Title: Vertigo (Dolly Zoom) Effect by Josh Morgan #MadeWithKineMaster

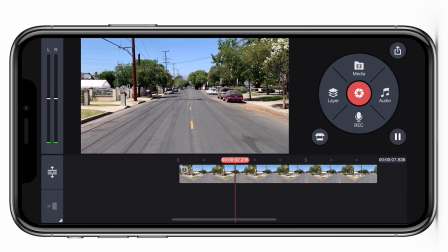4:10 As you can see here, the back trees look like they're being stretched away from the road. It's really bizarre looking. Now let's say you wanna add more flair to your shot or more movement. What we're gonna do, we're gonna mess around with the roll axis. We're gonna actually turn the phone on its roll axis while we are moving in.
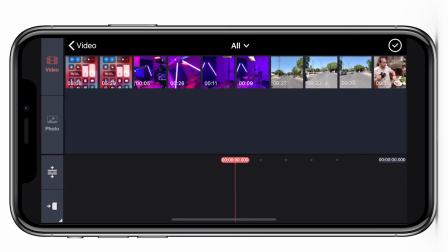4:29 So what I'm gonna do, I'm just gonna go ahead and import the other clip here. Here it is.
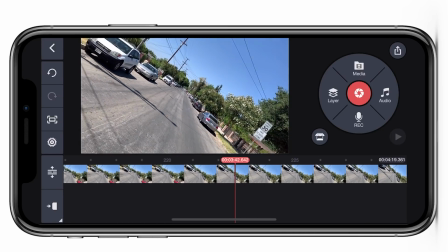4:35 And basically that's the shot. We're just, again, we're moving forward.
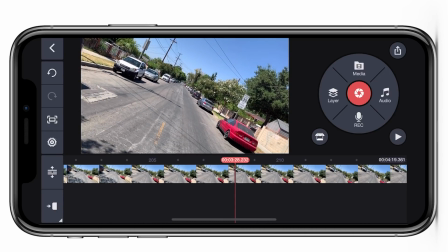4:40 And this time we're just moving the camera on the roll axis.
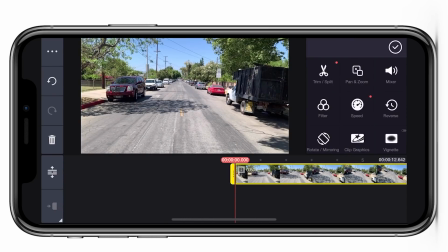4:44 And now we're gonna add the pan and zoom effect to create the Vertigo or Dolly zoom.
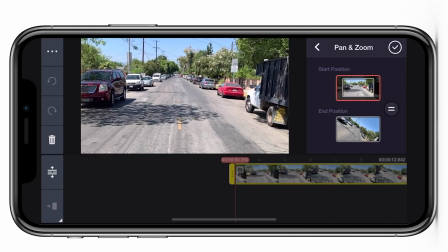4:52 Again, same concept as before. Just zoom in, I wanna make sure I'm in the center of the frame.
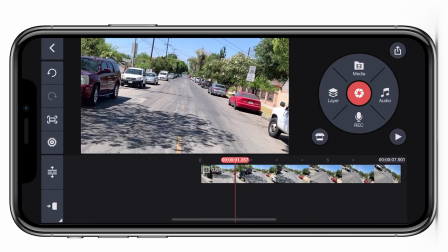4:58 And the end position, we're just gonna leave it the same because we want it to zoom out. Awesome, and to finish off the shot, we're gonna add a little color grade to make it more cinematic.
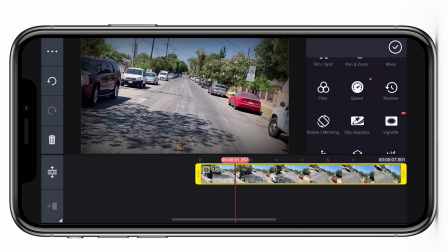5:07 We're gonna highlight the clip, and then I'm gonna go to vignette because I love using vignette, especially on KineMaster. It just gives that focus towards the center of the shot.
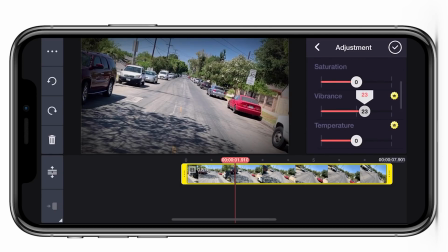5:17 Now I'm gonna go into adjustments, and I'm going to increase the vibrance just a little bit to give that footage the pop that it needs. I'm gonna give it a little bit of a lift to give it that faded look. I really love that faded look.
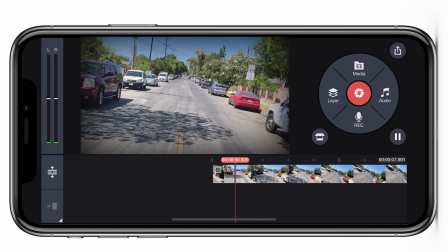5:31 And then that's about it. And played back, very nice and smooth. You see, it's as easy as that. All you really need is the KineMaster app and your phone, and there you go. You got yourself a beautiful looking Vertigo shot. Thank you guys so much for watching. If you're interested in trying out KineMaster, check out the link down below, and I'll see you in another video.